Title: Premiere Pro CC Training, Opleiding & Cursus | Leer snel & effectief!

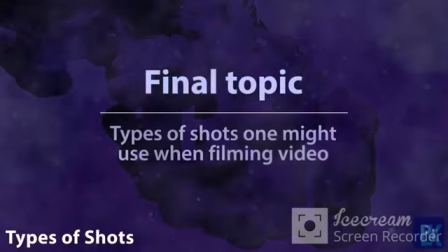(0:10)
The final topic in this domain will cover the types of shots one might use when filming video. For the exam, it is very important to know when these shots are used and why someone would use them.
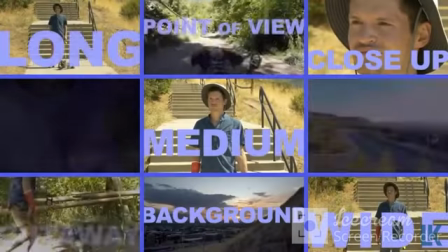(0:22)
Keep in mind that these are guides, but all types of shots will vary depending upon the theme one has for a scene.
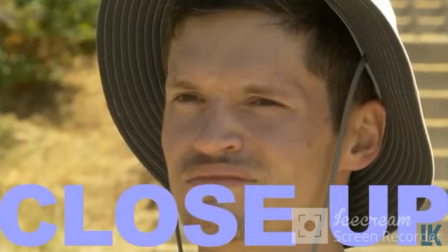(0:28)
The first shot we will cover is a close-up, or CU. This type of shot is used to get the focus on a single person or object,
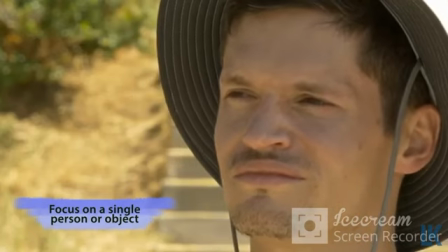(0:35)
and is used often when a shot from farther away would make it difficult to see the person or object we want to focus on.
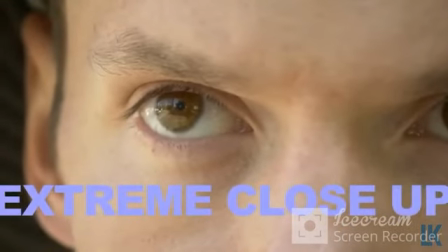(0:42)
If you get really close to the person or object, you have an extreme close-up shot, otherwise known as an ECU.
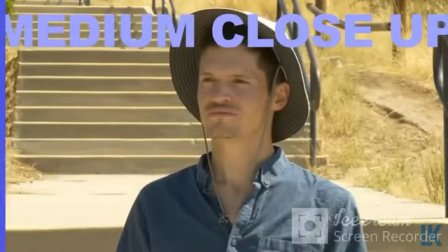(0:49)
A shot that is considered to be fairly close is a medium close-up shot, or MCU.
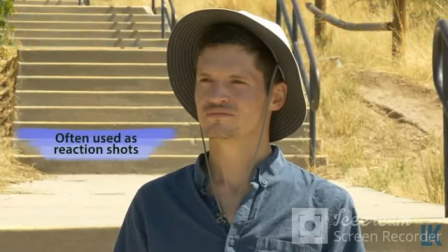(0:54)
Close-up shots are often used as reaction shots, meaning one can focus on the reaction of a person during a scene.
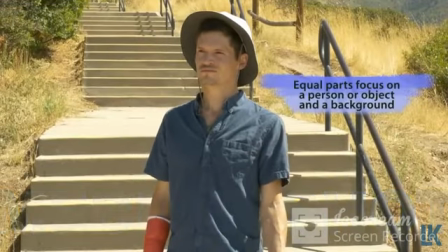(0:59)
A medium shot, or MS for short, is a shot that is equal parts focus on a person or object and a background.
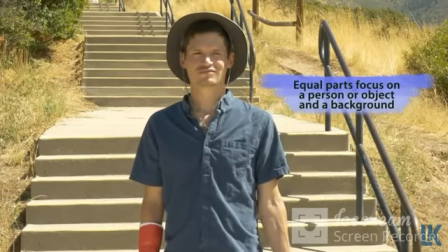(1:06)
In other words, neither is really emphasized.
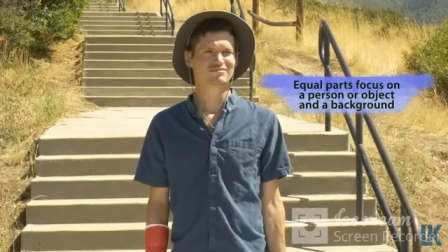(1:09)
These shots represent what people see with typical vision, as the focus is not adjusted to emphasize any particular part of these shots.
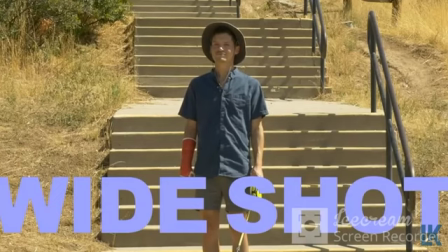(1:18)
A wide shot, or WS, typically uses a wide-angle lens and is used to draw context around a subject in a video.
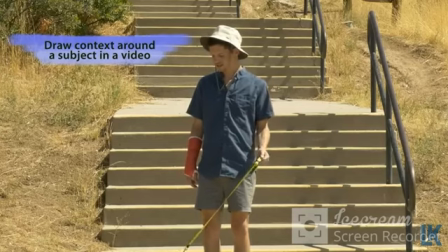(1:25)
It is often used at the beginning of a scene to establish the scene itself.
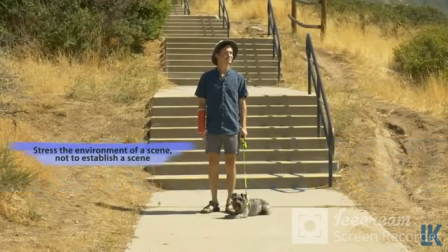(1:29)
A long shot, or LS, is similar to a wide shot but is used more to stress the environment of a scene, not to establish a scene.
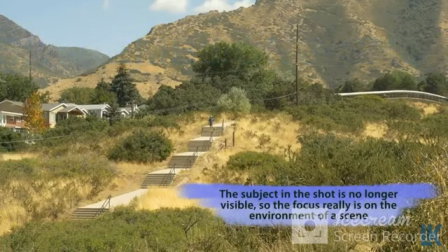(1:38)
And with an extreme long shot, or ELS, the subject of the shot is no longer visible, so the focus really is on the environment of a scene.
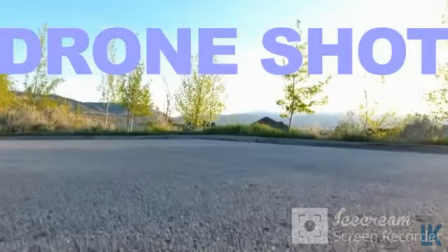(1:48)
There is one shot I want to show you that is not on the test, a drone shot.
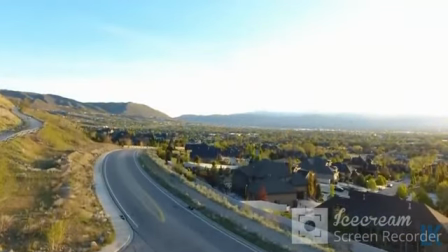(1:52)
These are becoming more and more popular as they can fly into places and film that which would otherwise be very hard to reach, like a street from up high and between buildings.
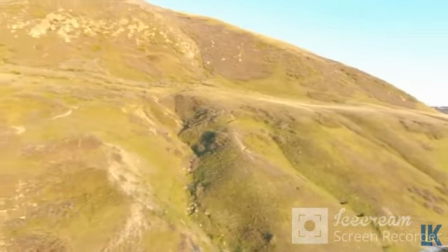(2:01)
One very important aspect of filming with drones: most spaces have limitations.
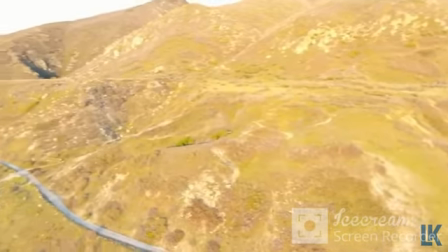(2:05)
Find out what they are before you film.
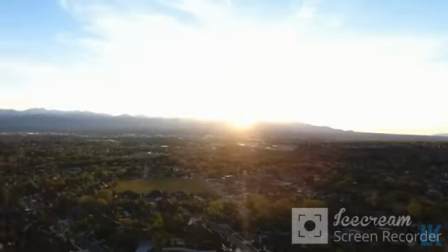(2:07)
For example, trying to fly a drone through a state or federal government area will most likely get you in trouble with the FAA or other government agency.
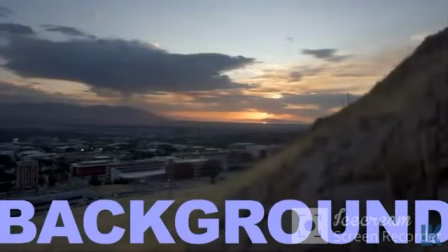(2:18)
A background shot, or BG, focuses more on the background of the scene. Any objects in the background are not in focus.
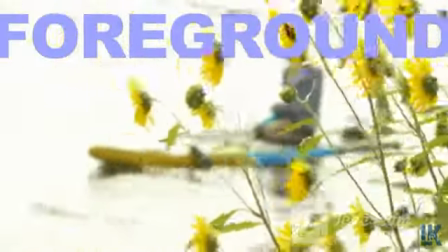(2:24)
The opposite is true with a foreground shot, or FG. In this shot, the background is basically blurred and the focus is on the foreground object or person.
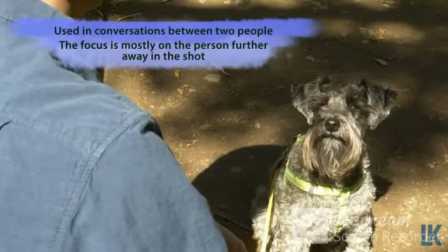(2:33)
An over-the-shoulder shot, or OTS, is often used in conversations between two people, to where the focus is mostly on the person further away in the shot.
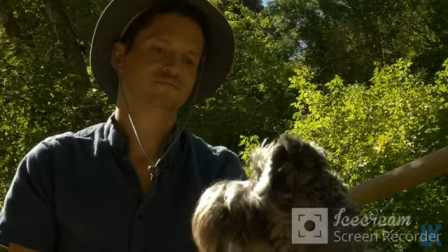(2:42)
The head and shoulders of the closest person is used to frame the view of the other person in the conversation.
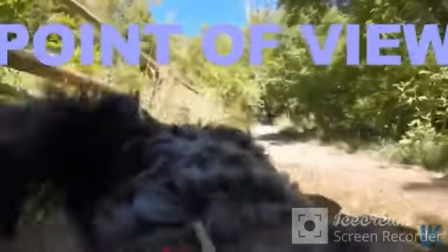(2:49)
A point of view shot, or POV, is used to show a scene through the eyes of one of the persons in the scene.
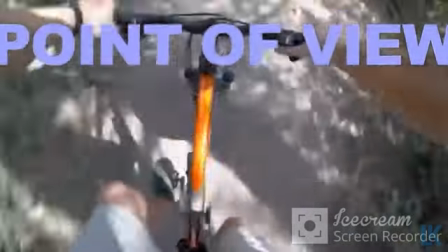(2:55)
The person is represented through the camera. The camera will move as the person moves, or at least that is the goal of the shot.
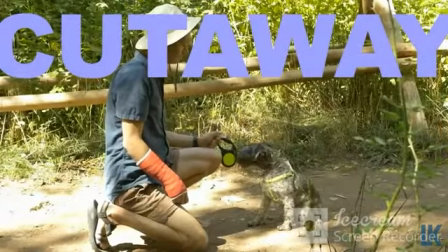(3:03)
Finally, we have a cutaway shot. Cutaway shots help to maintain continuity in a scene and provide context within a scene.
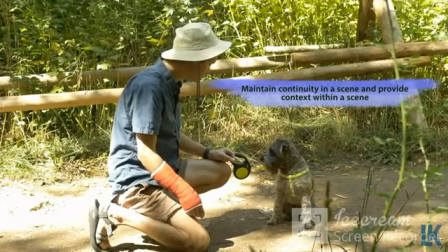(3:10)
For example, here we see a two-shot of a man and a dog with a cutaway shot of the man's cast.
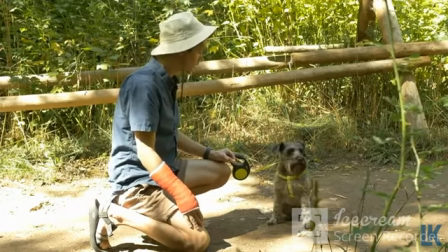(3:17)
This helps to keep things interesting when a shot seems stagnant.
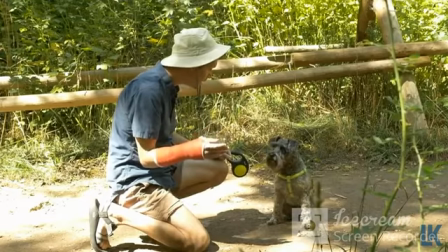(3:20)
Cutaway shots can also help to cover up unusable portions of a main shot while editing a video.